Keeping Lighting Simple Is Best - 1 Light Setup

Everybody's looking for love. Whoa, ain't that the reason we're at this club?
Alrighty. Here we are. Here we go. Let's get to getting on here. Hi, I'm Brady. I'll be your friend for the afternoon. Welcome back. I feel like I haven't been in this chair in this position in a little while, so I'm gonna make the most of this. You know, simplicity. It's easy to get carried away with your shoots and think you need all these intricate setups to prove that it is a great shot. But that's not the case at all, actually. So I wanted to take this time to maybe touch on that for a second.
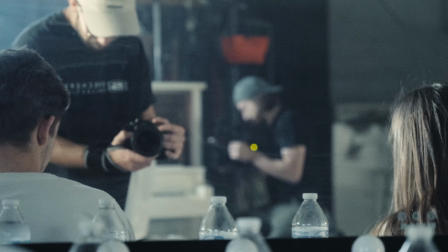So a couple weeks ago, I was hanging out with some friends, Brian, Nate, Cam.
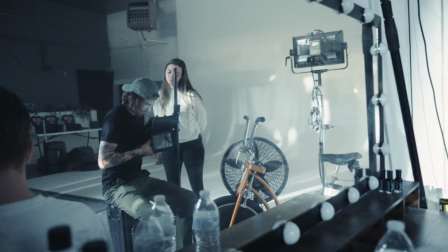We were all just really hanging out and trying stuff because I had the red Komodo for a little bit with some Zeiss CP3 lenses, which are beautiful.
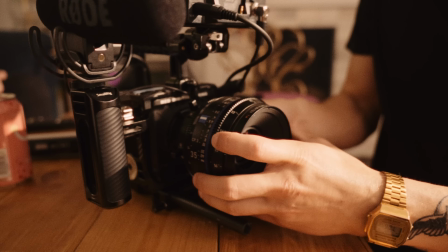And we were like, let's just hang out, shoot, have fun, not stress ourselves out,
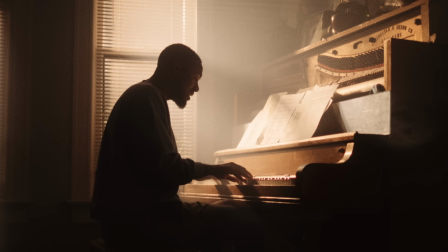and really have no objective to the shoot except for just enjoy it and make something kind of cool.
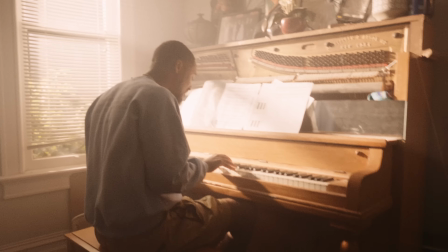And with that came very little time schedule and little hands and little lights and stuff like that.
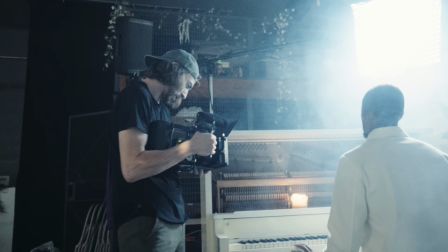So I wanted to talk about, simplicity in this video. And I guess just,
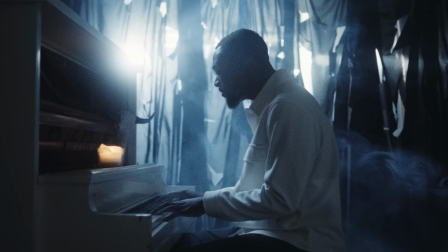give some tips and tricks, if you will, on how to make the most of, one or maybe two lights and still make things look good.
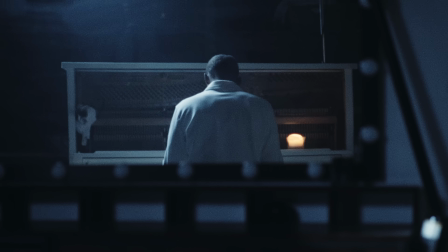So we've got two different scenes out of this little piano project that we were working on.
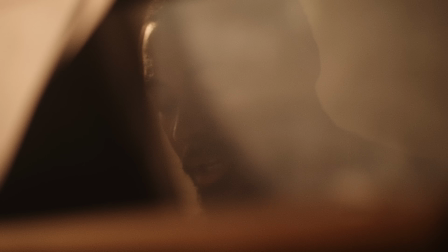We've got this really cool tone one, and we've got this really cool sunset one. Not cool, warm sunset one.
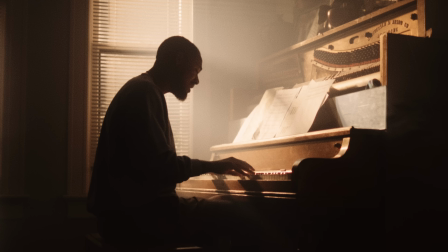You know what I mean? And both of them were very, very, very simple. And I want to just talk about kind of what made it look so good, because I think it looks beautiful. And it's super simple, but I think it looks gorgeous. So I just want to talk about that. Now let's talk about the cool one first.
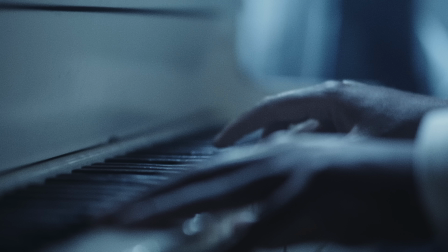We've got this really cool, industrial scene, I guess you would call it,
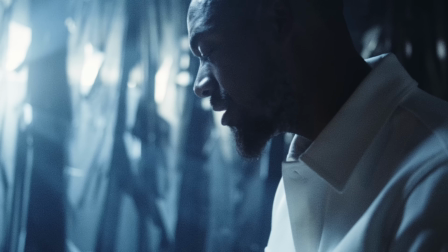grungy piano scene with the piano and cool lighting and backlighting cutting through these holes in the fabric, giving us some volumetric lighting, some through the haze. So I want to talk about all that. Everything is really low key, it's dark, and that's the look we wanted to, and it's hazy and it's grungy.
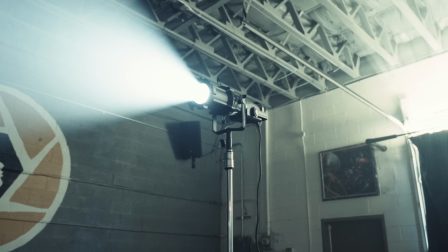So as far as the lighting setup that we had going on here, what we all set up was just this hard light through this cut up fabric.
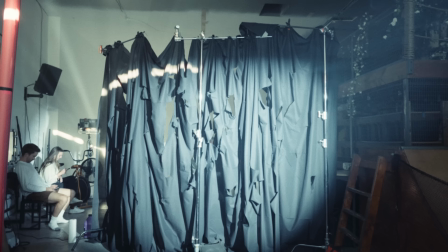And that's just motivated by, aesthetic, honestly.
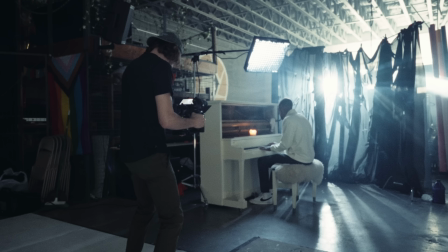We wanted some cool hard light coming through the fabric, creating beams and shafts of light through the haze.
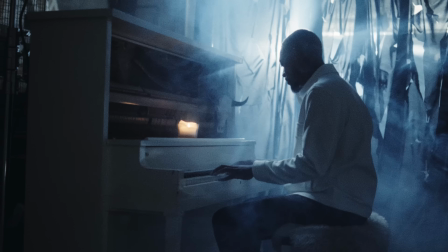So the fabric was super simple. Brian just went out to a fabric store and just got really cheap
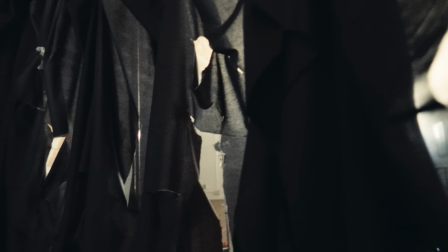duvetine or some sort of fabric and just ripped it up and created just kind of random holes throughout it for the light to soon cast through.
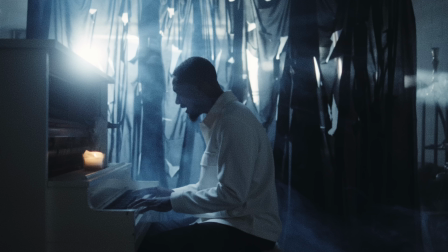And then the light that we used actually was an Aputure 300X bicolor light because we wanted that to be cool.
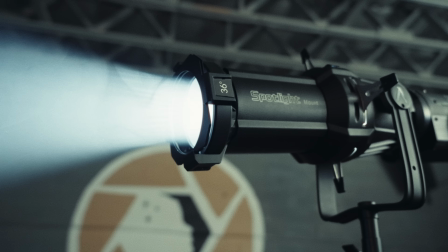And we had that through a spotlight mount as well because we wanted a very sharp direct light. And you can see that this light is casting through this fabric that we cut up. But the reason that it looks so good is that we added just an abundance of haze in the entire room. And haze is going to create these volumetric shafts and really be able to make you be able to see these beams of light coming through.
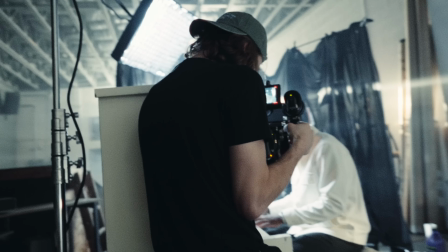So far, we're kind of just on a very low budget trajectory right now.
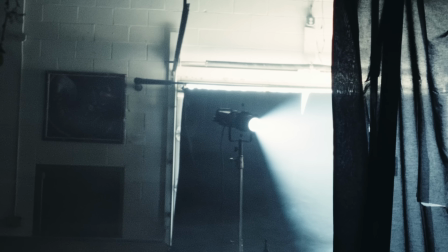Just one light in the room, a hard light, open source,
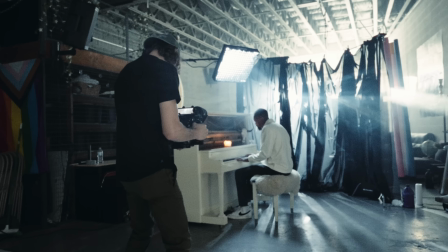and it is made good by just this really cheap fabric with holes cut into it, just hung up on C-stands, and then haze filled throughout the room,
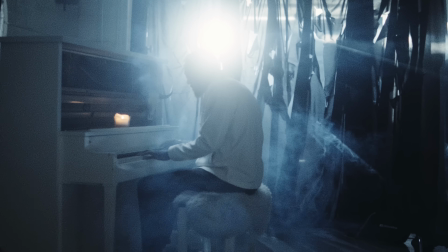and then playing with his head and in camera, back and forth, blocking the light and exposing the light to create these really cool light flares.
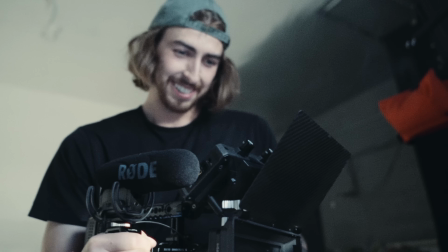Now, one more thing, I was looking at it and I was like, this looks beautiful, but I wanted a kiss of light somewhere because I didn't want a total silhouette on cam as he's singing and playing piano.
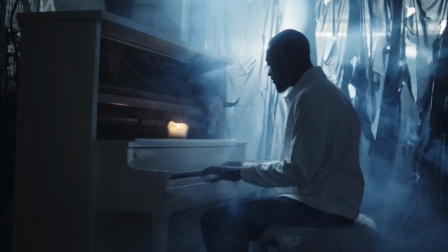I want to bring some sort of attention to that. So I was like, okay, we don't have much time. What can I do? And I was like, all right, I've got an F22C because I bring those things everywhere because they're beautiful and amazing and just simple and great and lightweight.
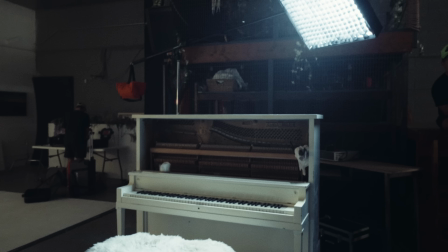So I took this F22C and I rigged it up on an Avenger arm overhead, just one of those boom arms, and I had that overhead just out of frame as well.
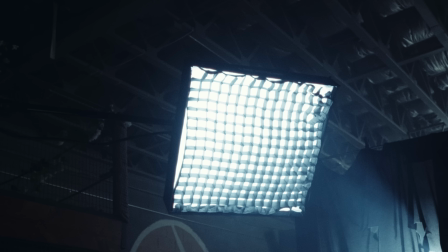So I had that with just a softbox on it, and I put an egg crate on top of it as well, one of those grids.
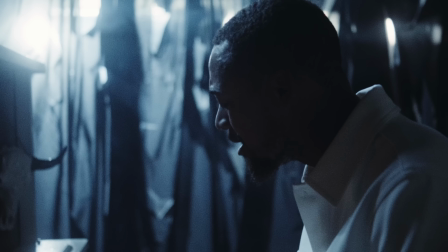So my purpose for all of this is I wanted this really upstage light,
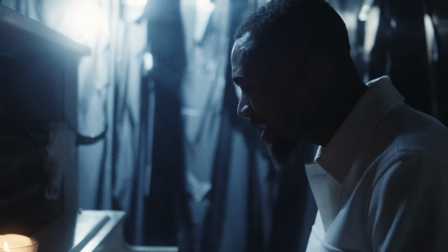kind of motivated by this hard light peeking through the duvetine that we were just talking about, but just giving us a soft